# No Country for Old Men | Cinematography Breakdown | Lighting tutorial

Hey everybody, my name is Anthony and welcome to my channel. With this video we continue a series of cinematography breakdowns called The Lighting Game, where we go through some examples from movies and commercials, breaking down the lighting, framing and finding some interesting ideas that we all can borrow from these shots and put these ideas into our cinematographer's toolkit. In the previous episode we went through a couple of scenes from the Peaky Blinders, and I already got some requests to make one more video for this TV series, and you can find the previous episode right here. In this video we will take a look at a couple of scenes from No Country for an Old Man, shot by the legendary Sir Roger Deakins. And throughout the breakdown you will see how masterfully Deakins escapes the front lighting situation in favor of side lighting. So I think we can call this episode Side Lighting for an Old Man. If you like this content, please consider subscribing. Without further ado, let's get started.
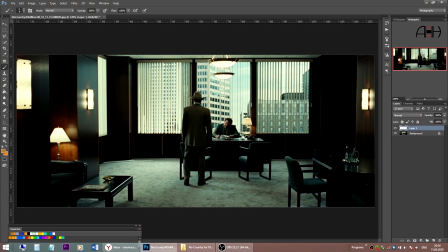71s
In this scene, the man sitting behind the desk, this man hires Carson Wells, the man wearing a hat, to stop Anton Chigurh murders and help finding the money after the drug deal gone wrong, if you can remember the plot. Carson walks into the room,
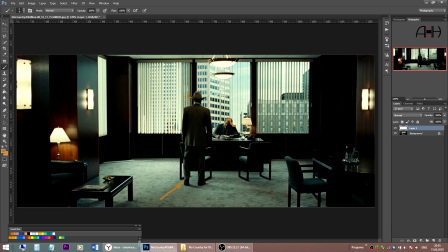91s
has a couple of lines of dialogue, and then sits down as his banker or whoever it is asks him questions about Anton. So we are starting with a wide shot to establish the geography of the scene,
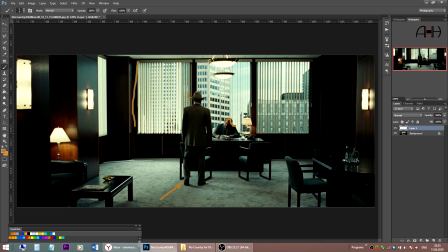105s
and right away we see this giant, enormous window on the background, almost the size of the wall. I don't know whether they were shooting this scene on location or it's a studio build with a trans light behind the window,
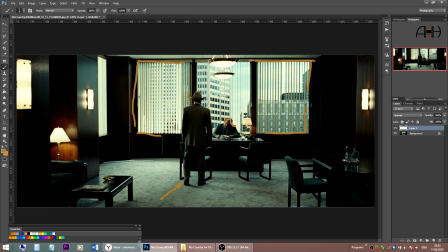124s
but the production design is absolutely awesome. Notice how this dark wood everywhere, all these dark wood walls, they soak up all the light bounce in the room.
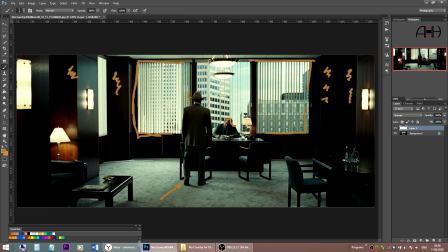140s
Even though we have this size of the window, very big window, the scene is not flat lit at all. And we have multiple layers in this shot, this nicely exposed window with buildings and sky outside.
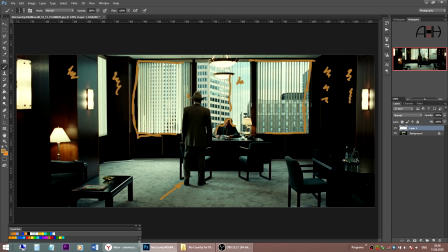159s
This is the first layer, then this banker sitting behind the desk with his practical light, let's use another color, this practical light turned on, yes, during the day, quite sunny day with an enormous window, but it looks cool in movies.
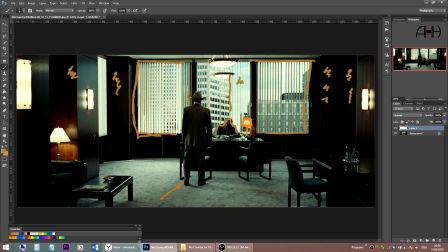178s
Then Carson staying, this is a middle ground, and then we have this foreground of tables, niches in the wall, all these chairs,
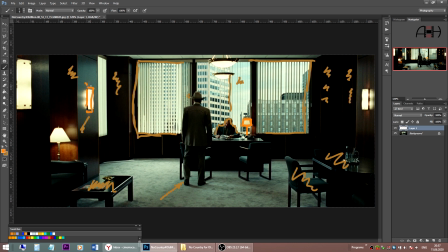192s
and of course these practicals turned on again, dimmed, but adding some depth. So there are a lot of layers in this shot to give a 3D dimensionality.
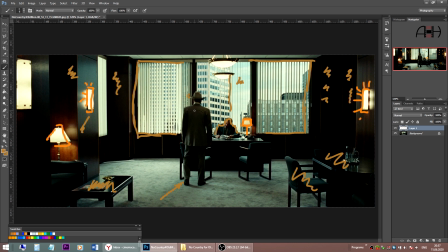207s
The dark wood soaks up all the light, and thanks to it, the Carson has his back nice and dark, so we don't have to use a lot of negative fill.
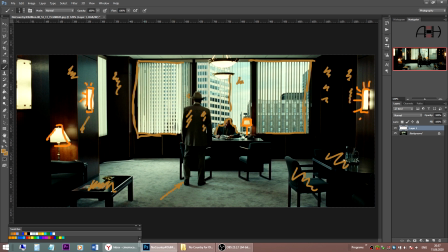221s
One more thanks for a production design for having these louvers on the giant window. They look very nice. As you can see, the ceiling is actually of a brighter color, but Sir Roger Deakins frames the shot so we just see a hint of it.
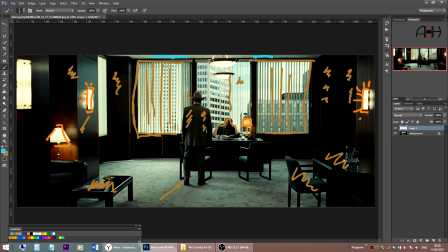240s
Just a hint of this bright ceiling. The rest is dark interior.